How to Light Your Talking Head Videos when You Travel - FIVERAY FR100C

And the price starts at 199 US dollars, but you can also get a combo package where you get some extras that you may need or may not, which is $249. So considering what you get there, that makes it actually a quite affordable light, because you can also use it in your YouTube studio. As you can see, it looks perfectly fine, especially if you use it together with a reflector or a softbox in front or so. But now let me also show you a few more setups that you can achieve with this light, so you get some ideas what you can do with it while you're traveling.
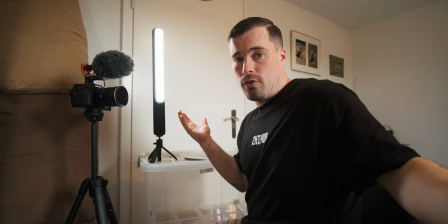[8:39]
And that is actually the first setup that I wanted to show you here. You can do that in every hotel room. Just use the FIVERAY light as your key light, bring it close to your face so that it's a bit softer, because the farther away it is, the less you notice the light and the harsher it gets.
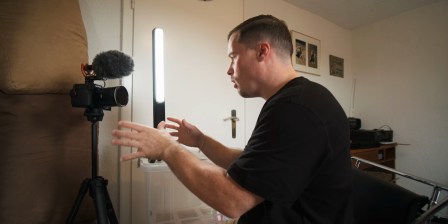[8:52]
Like, you want to make it a big light source, so bring it close and sit in a corner of a room so that the background is a bit farther away, then you get more blur that looks better.
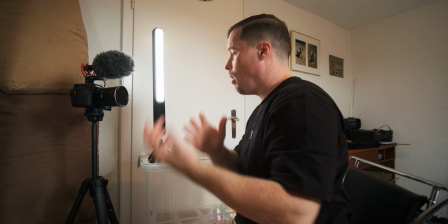[9:01]
Use some pillows or blankets in the corner to get better audio, and then play a bit around with the light in the background.
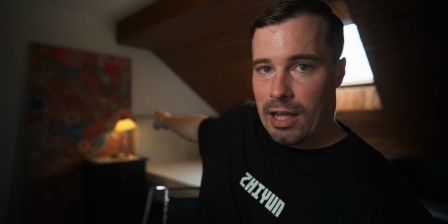[9:07]
Like now I use this light here, the bed light, As
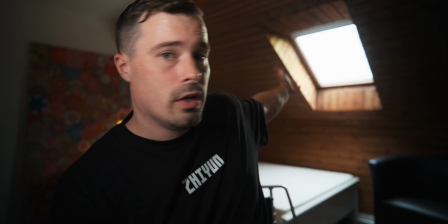[9:10]
a practical light to make the background look a little bit nicer, I use the window light here for the rim light effect and the ceiling light for a hair light.
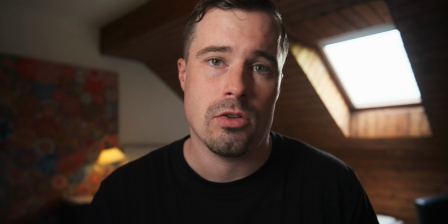[9:18]
But depending on the room that you're in, you might want to use different lights, or maybe you don't want to use certain lights as well because it makes it look good.
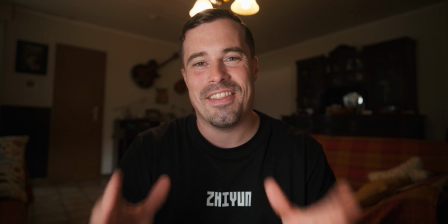[9:25]
But let's now go down to the next setup. And that is the second setup that I want to show you with this light.
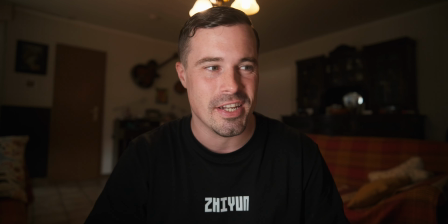[9:31]
It's definitely the most complicated to set up. As you can see, we got a bigger room now.
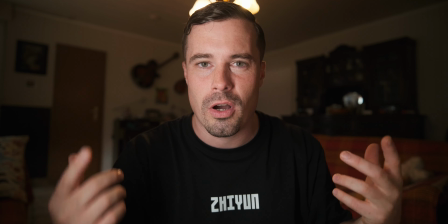[9:35]
You can probably hear it. There's a bit more room tone as far as I can notice.
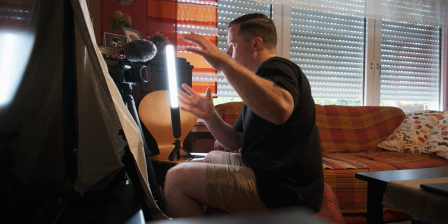[9:39]
And I use a FIVERAY light here again as my key light, but I also need a fill light here because otherwise the shadow side of my face would be way too dark.
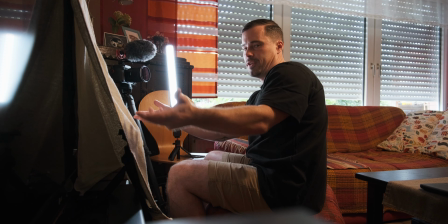[9:48]
That didn't look good anymore, which is why I use the towels here over the TV to reflect the light from the FIVERAY back on the other side of my face.
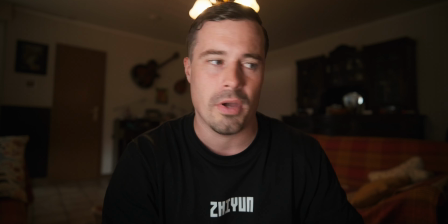[9:57]
It's not perfect, definitely having an actual reflector would make it look a bit better, but when you travel you have to improvise with stuff like that.
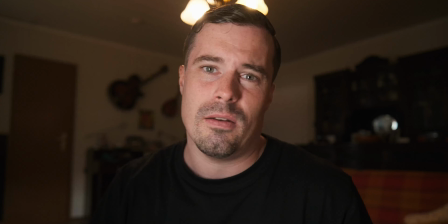[10:04]
And as you can see, I also turned the room light on again. I had it turned off before, but it didn't really look good, so I kept it on.
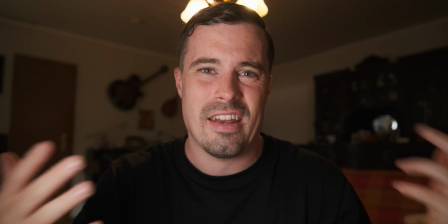[10:11]
It's definitely not perfect because my head touches the light. It looks a little bit weird, but I can't change it in this setup.
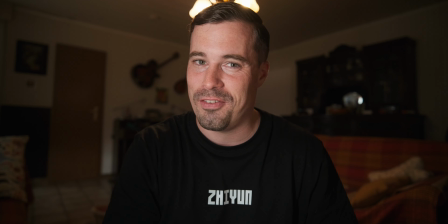[10:18]
That's again the issues that you have to deal with when you travel. You oftentimes can't change it, but I would say we got the best out of it here.
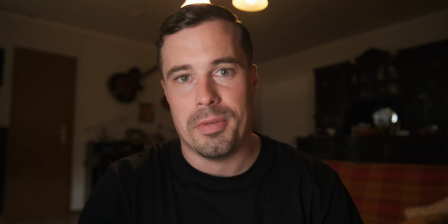[10:25]
Could also film from the other corner, but that was even more complicated to set everything up there, so I just left it and did it here.
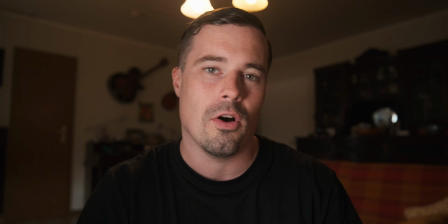[10:32]
I think both angles would look really nice overall, but that was just a bit easier.
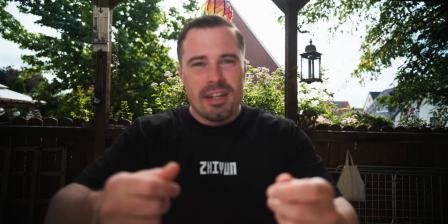[10:38]
Let me show you the third setup, which is actually a lot easier than before.
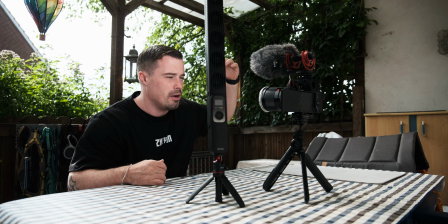[10:43]
Now I'm sitting on a terrace here, so I have shadow above me, light coming from the back.
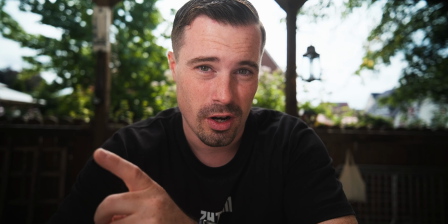[10:48]
And if I would not use the FR100C here at 100% or 100 watt brightness, it would look like that.
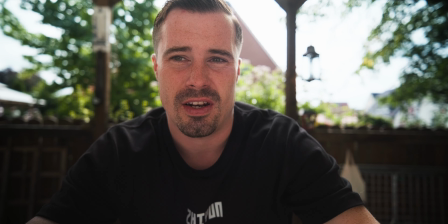[10:55]
Of course, I would be a bit, or expose a bit brighter than something like that. But you can tell it looks really flat.
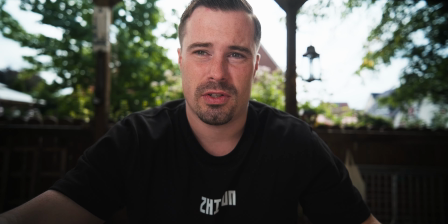[11:01]
So when I turn the light back around, I expose for my face. That looks so much better.
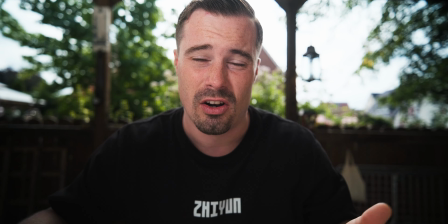[11:07]
Now you can really see how much my face pops from the background. And this is really where the 100 watts of this light come into play.
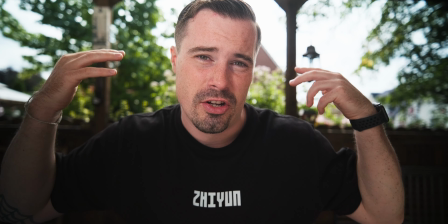[11:14]
Without these 100 watts, it would be really hard to compensate for the backlight.
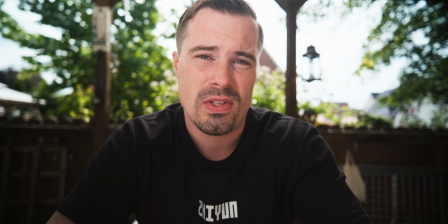[11:19]
So that is actually a use case when you're outside where this light helps you a lot.
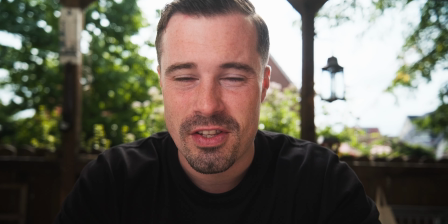[11:24]
And I actually used this setup in my last video about the Viltrox 13mm f1.4 lens, which I'm also using again now.
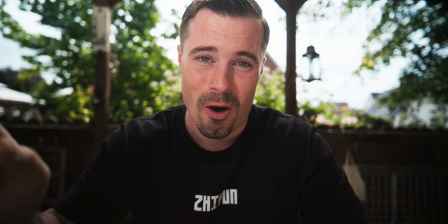[11:30]
And I was super surprised how much this light added to the shot,
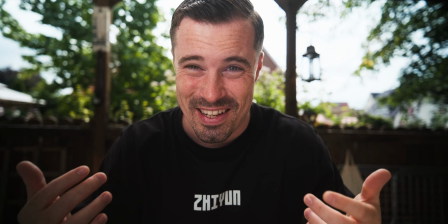[11:34]
because I'm already sitting in front of a white wall, but it's still that flat and it looks so much better with that light.
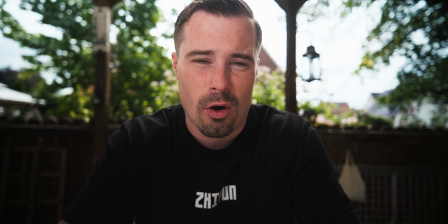[11:40]
I would say it's a look that you actually don't often see on YouTube, because when people are outside,
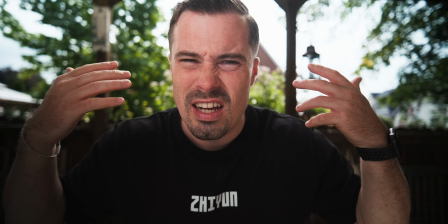[11:44]
they usually don't use a light at all, so it nearly looks like a green screen in some of those shots,
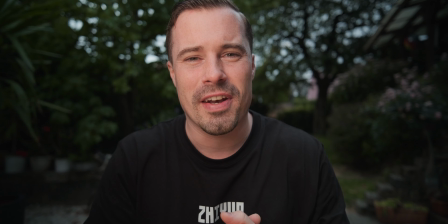[11:49]
and I really love that. And that's our fourth and last setup. And right now I'm not sitting in the shade at all.
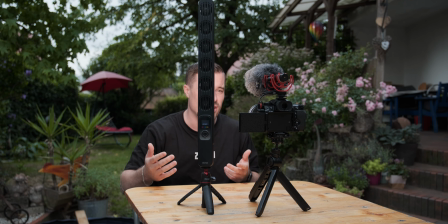[11:54]
It's just cloudy over me, but I get direct light here. And still this light makes a hell of a difference at 100 watts.
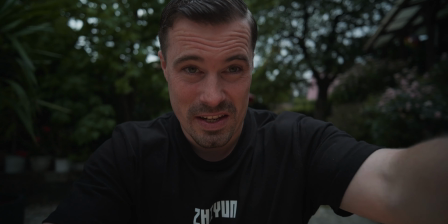[12:01]
So when I turn it around, you see it's getting quite dark. I don't really pop from the background anymore.
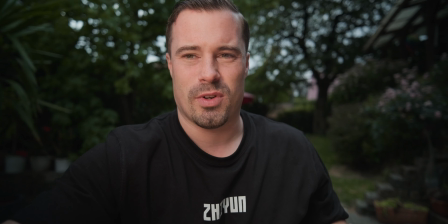[12:06]
Definitely not good. When I bring it back, you can instantly see how much of a difference that makes.
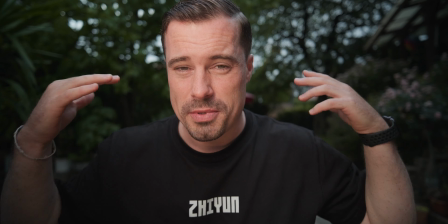[12:13]
Like now my skin actually looks good and it pops from the background. That's the look that you're going for.